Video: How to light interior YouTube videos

The other lamps I'm going to show you are known as redheads and blondes,
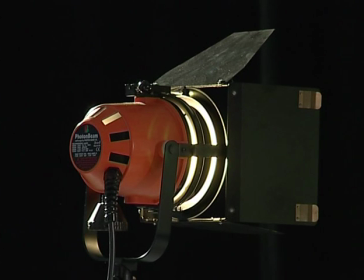524s
originally named this way because for years the 800 watt redhead had a red plastic casing and the 2000 watt blonde had a yellow plastic casing.
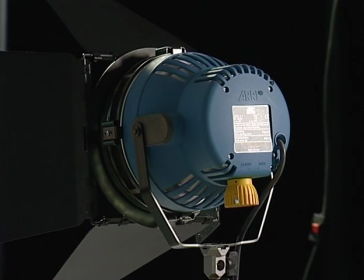532s
Nowadays they come in all sorts of different colours but these terms are generally used to describe these lamps today. So having chosen the lighting unit we're going to use, we now need to understand how to control the light it produces. We can manipulate this light in many ways. We can alter its shape, its colour, its intensity and the quality of light coming from the lamp. We need to understand these aspects fully if we're going to produce pleasing and effective lighting.
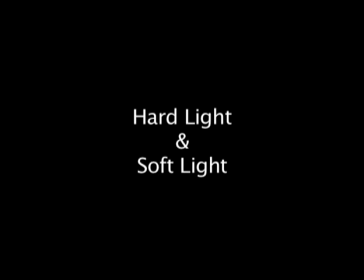The quality of light produced by either a natural or an artificial light source generally falls into one of two categories. It can be either hard light or soft light. Direct sunlight or light from an open-faced redhead are both examples of hard light sources. They produce strong shadows and they're good for revealing texture and shape but they can be unflattering on people especially on faces. Direct sunlight when obscured by cloud becomes soft and the shadows become much less pronounced.
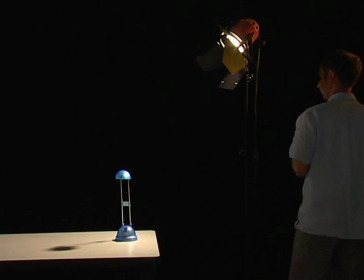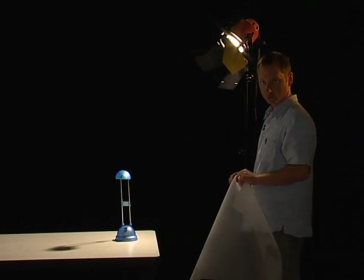597s
You can achieve the same effect by softening a hard source such as our redhead by placing diffusion material over the barn doors.
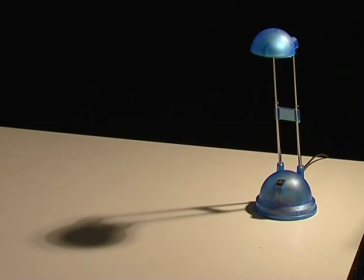604s
If you look at the shadow cast by this desk lamp you can see it's very harsh.
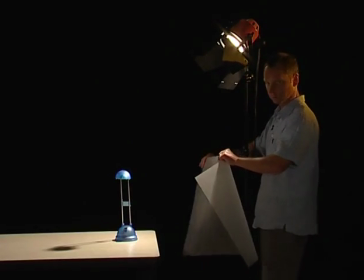609s
Now if I take this diffusion material which is a piece of Lee Filter 216 and place it over the barn
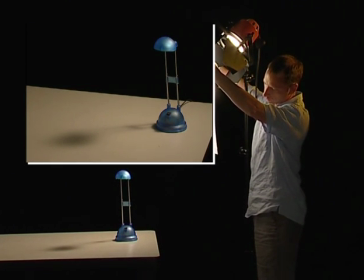614s
doors you can see the shadows become softer and a lot less pronounced so
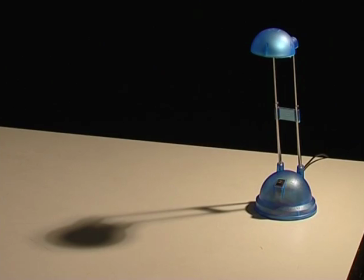621s
that's without any diffusion and then with the diffusion so the hard
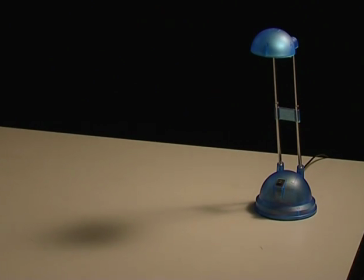626s
light source in effect becomes a soft light source so
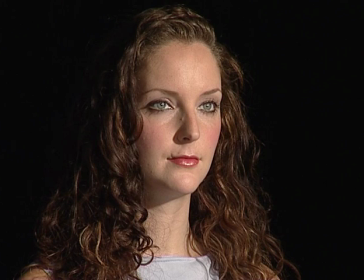631s
we can see the same effect here on Mara there she's lit by the open-faced redhead and you can see the hard shadows on her nose.
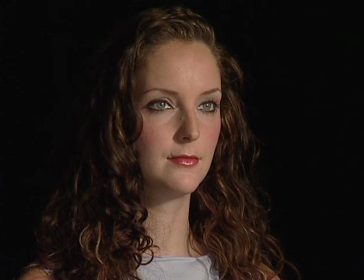638s
If I now put the diffusion material in front of the barn doors you can see that the light becomes softer and generally more flattering.
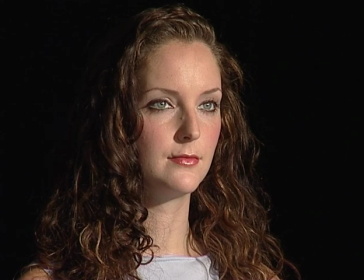646s
So that's with diffusion there and without and then again with the diffusion material.
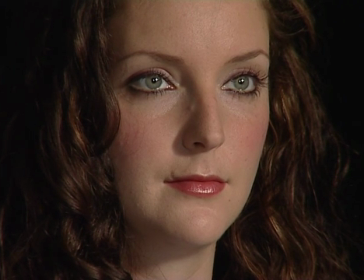658s
A soft light source is generally more flattering on faces. It's also used for filling shadows created by hard light and for reducing the overall contrast in a scene. By using different filters you can adjust the degree to which your light is diffused, from a very light silk through to a very heavy frost.
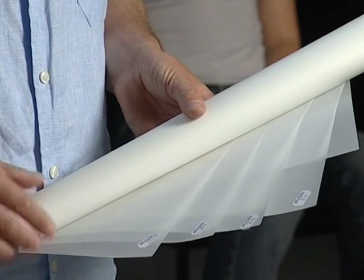675s
It's about choosing the effect you want and which is most pleasing to the eye. The best thing to do is experiment with different types of filter and familiarise yourself with their effects.
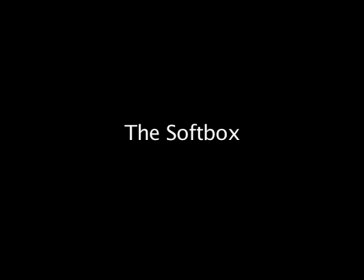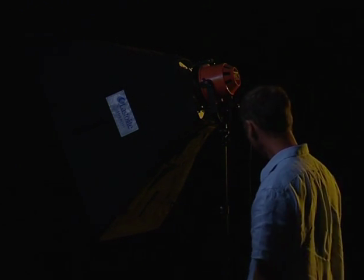691s
One way to achieve a very nice soft effect is to use one of these. This is a softbox and it's made by Lasterlight.
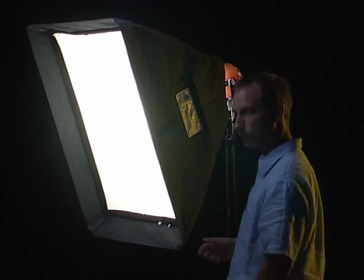698s
Now it's a purpose-made unit that fits onto the front of your lamp and it's made from a heat resistant material so it can stay on the lamp quite happily all day.
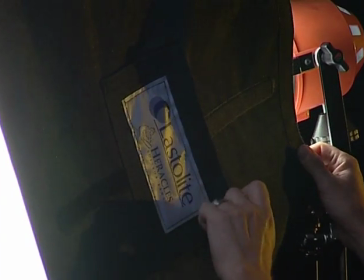707s
But if it does get a little hot you can open these vents at the side and let some heat out.
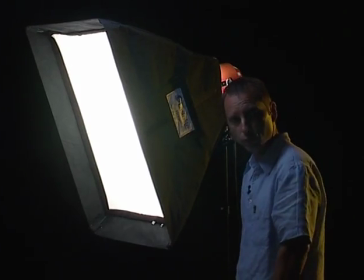714s
It's a very useful type of fixture and it's one I use frequently for lighting interviews and for portraiture. Now I'm going to talk about ways of controlling light. It's one thing to simply switch a light on, point it at your subject and achieve a basic exposure feature, but there's a lot more to it if you're going to create pleasing and effective lighting. You need to control the way the light falls on the scene. For instance, you might deliberately want to keep part of the scene in shadow, and you can do this by using the barn doors, or if you need more precise control, you can use a flag.
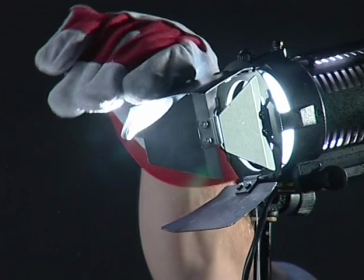755s
Barn doors fit to the front of the lamp, and they're used to mask off light from parts of the set and to shape the beam.